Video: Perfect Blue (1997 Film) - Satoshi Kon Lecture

鏡がたぶさ写ってますけど
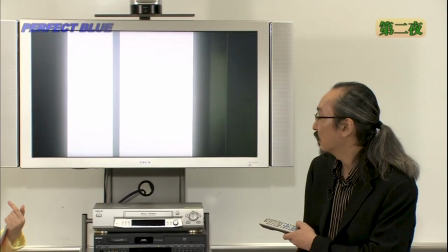カットが抜けてるんだけどそんなわけないですよね
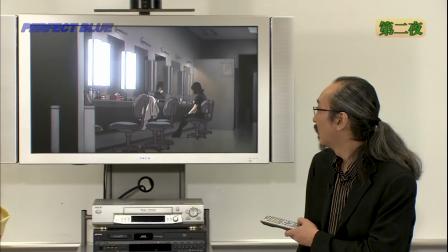えー本当ですか結構問題なんじゃないですかすみません結盤にしたんです
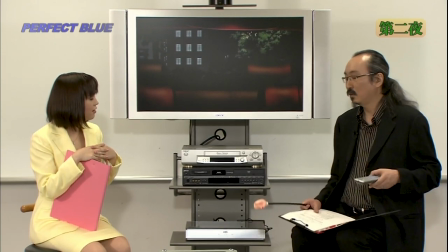私ずっとコンテの印象があったんで本当はもともとはあの後で
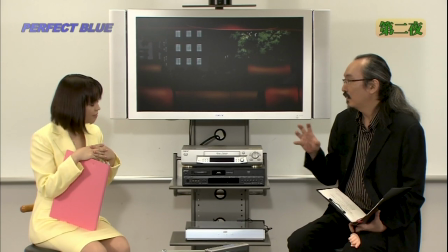今の寄りが寄ったサイズのカットがあったんですけど
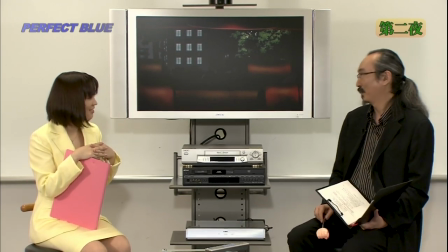私が勝手に作ってただけでしたすみませんDVDから勝手になくなるわけがないですよね
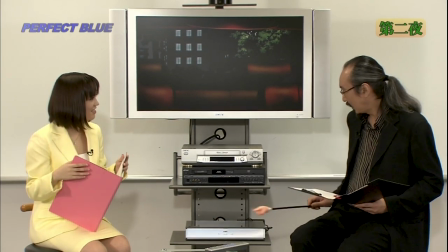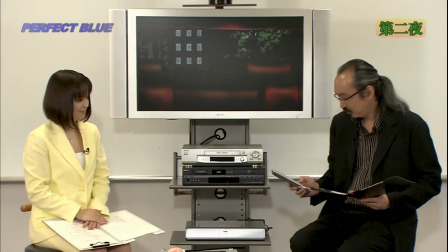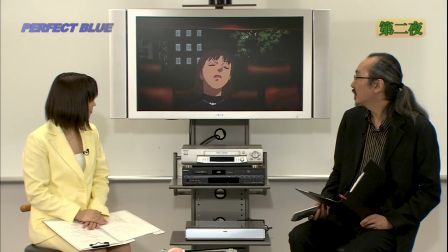ミマは本当は非常にしんどい後悔もしているんだけれども
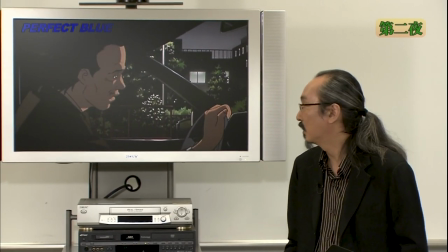なるべく明るく振る舞おうとするところになかなか優しさのある子だとこのおじさんも田所というおじさんなんですけど
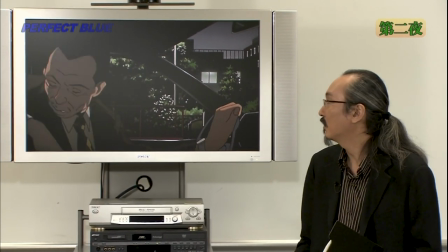結構いい人なんですよね本当は何か言おうとしますよね
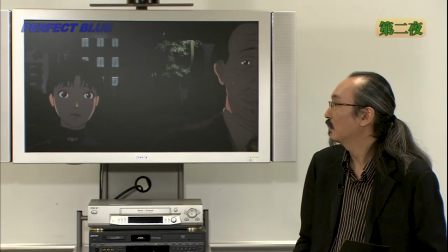ごめんなって言うんだけどもやっぱりミマがあえて明るく振る舞おうとしていることまで
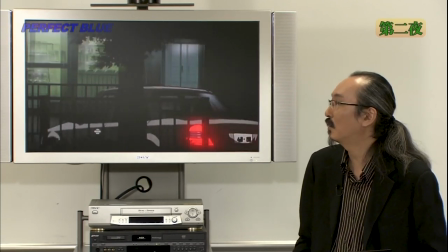ミマが気を使っているなっていうのが分かるだけに言えなくなってしまうと
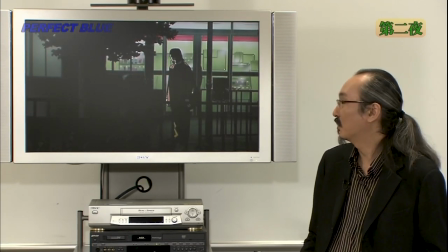ドヨーンとするのはこの人だけで
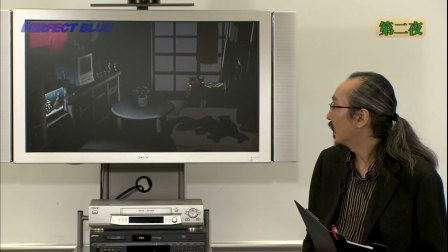この後疲れて帰ってきたミマが気がつくのがネオンテトラ
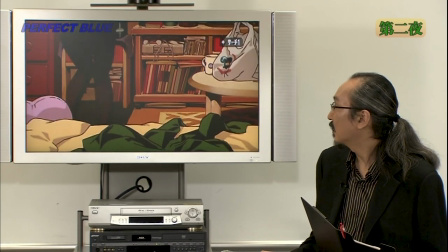熱帯魚たちの死です
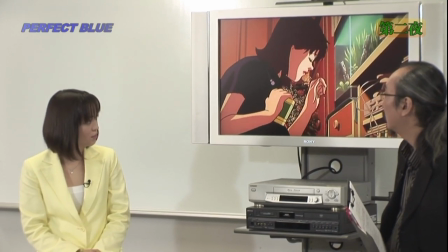この当時ね私飼ってたんですよ同じ種類の死ぬと白くなるんですねこんな突然いっぺんに死ぬことありますよ本当はこんなにいっぺんにっていうのもないですけどちょっとやっぱり室温水温とかね管理をデリケートな図散にすると死ぬことも多々あるとこの後部屋をめちゃくちゃにすると
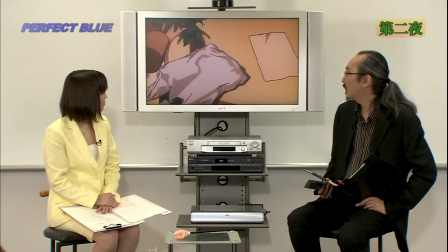それはとにかくこの映画の中で語られる部屋というのは
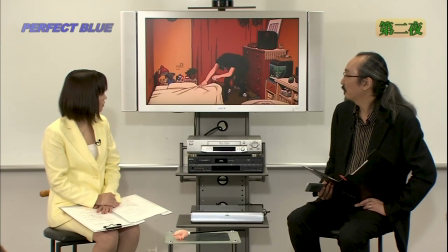そのキャラクターそのもの内面ですから要するに精神がめちゃくちゃになっている
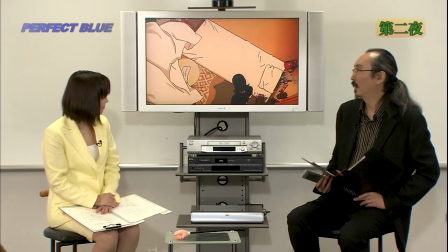自分でもめちゃくちゃにしたいというそういう意味ですねこれはね
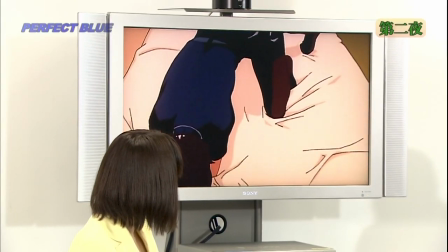ここでうーって鳴いていくのがやはりもっと内面に入っていくための進入路で
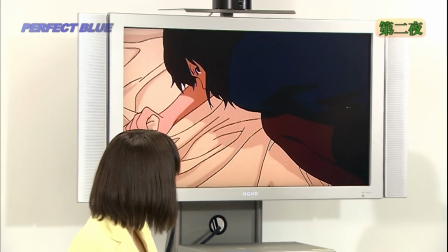このうーっていう応えつが続いた後だからこそここでバーチャルミマの声が聞こえてきて
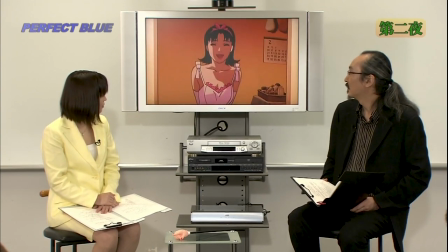パソコンのモニターにそれを見てしまうと嫌な女ですよねバーチャルミマ
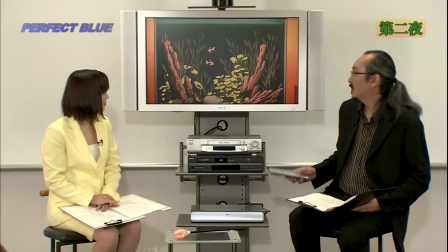この残った2匹のネオンテトラ
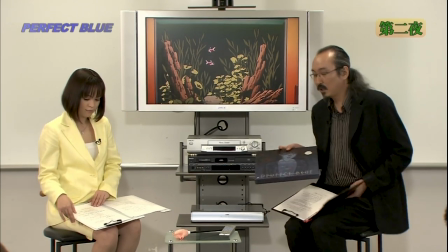当時出たこちらはレーザーディスクのボックス版なんです
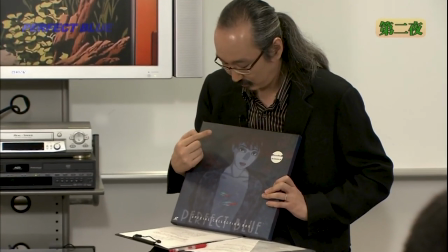これですねこの絵とこの絵がモチーフになってこのジャケットができています
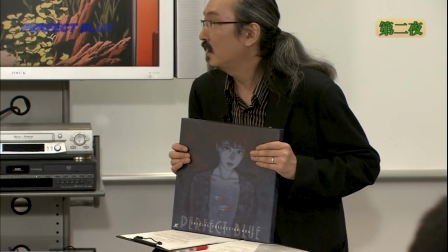つまりじゃあこのなぜ2匹かというのは大事ですよね
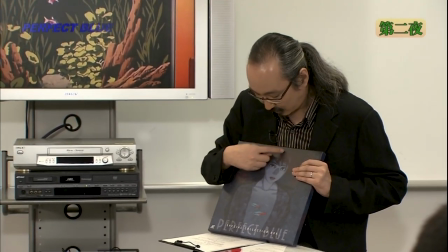そうですねつまりミマの中にいる2匹のネオンテトラということですから
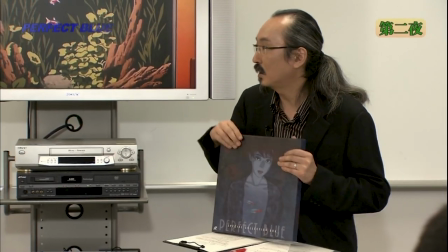ここも基本的には同じですよね
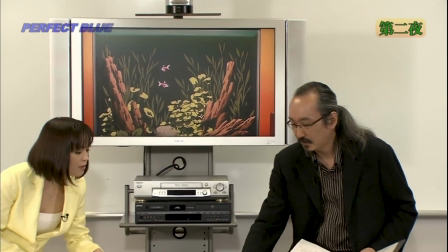ミマの中にいる2人のミマ
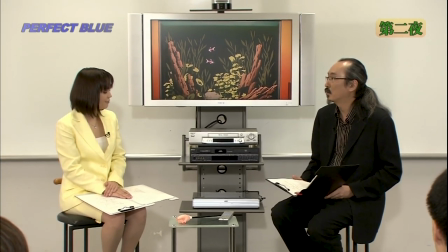バーチャルミマと女優としてやっていこうとしている
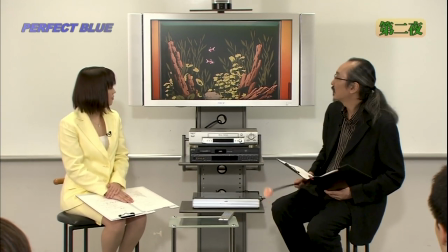変化しようとしているミマだから本来だとここで追っかけ回してくれたり
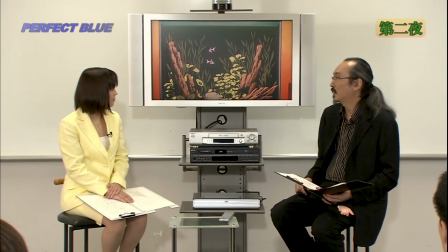その2匹がね追っかけっこしているような感じになるともっとそれらしい感じが出たんですけど要するにこの後この残った2匹ミマの中にいる2人のミマがいわば生存競争をするわけですよね
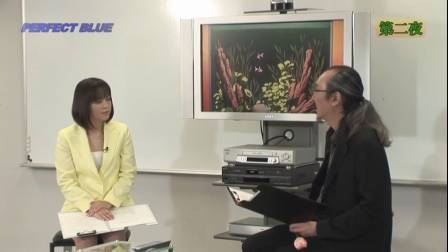というふうな展開になっていきます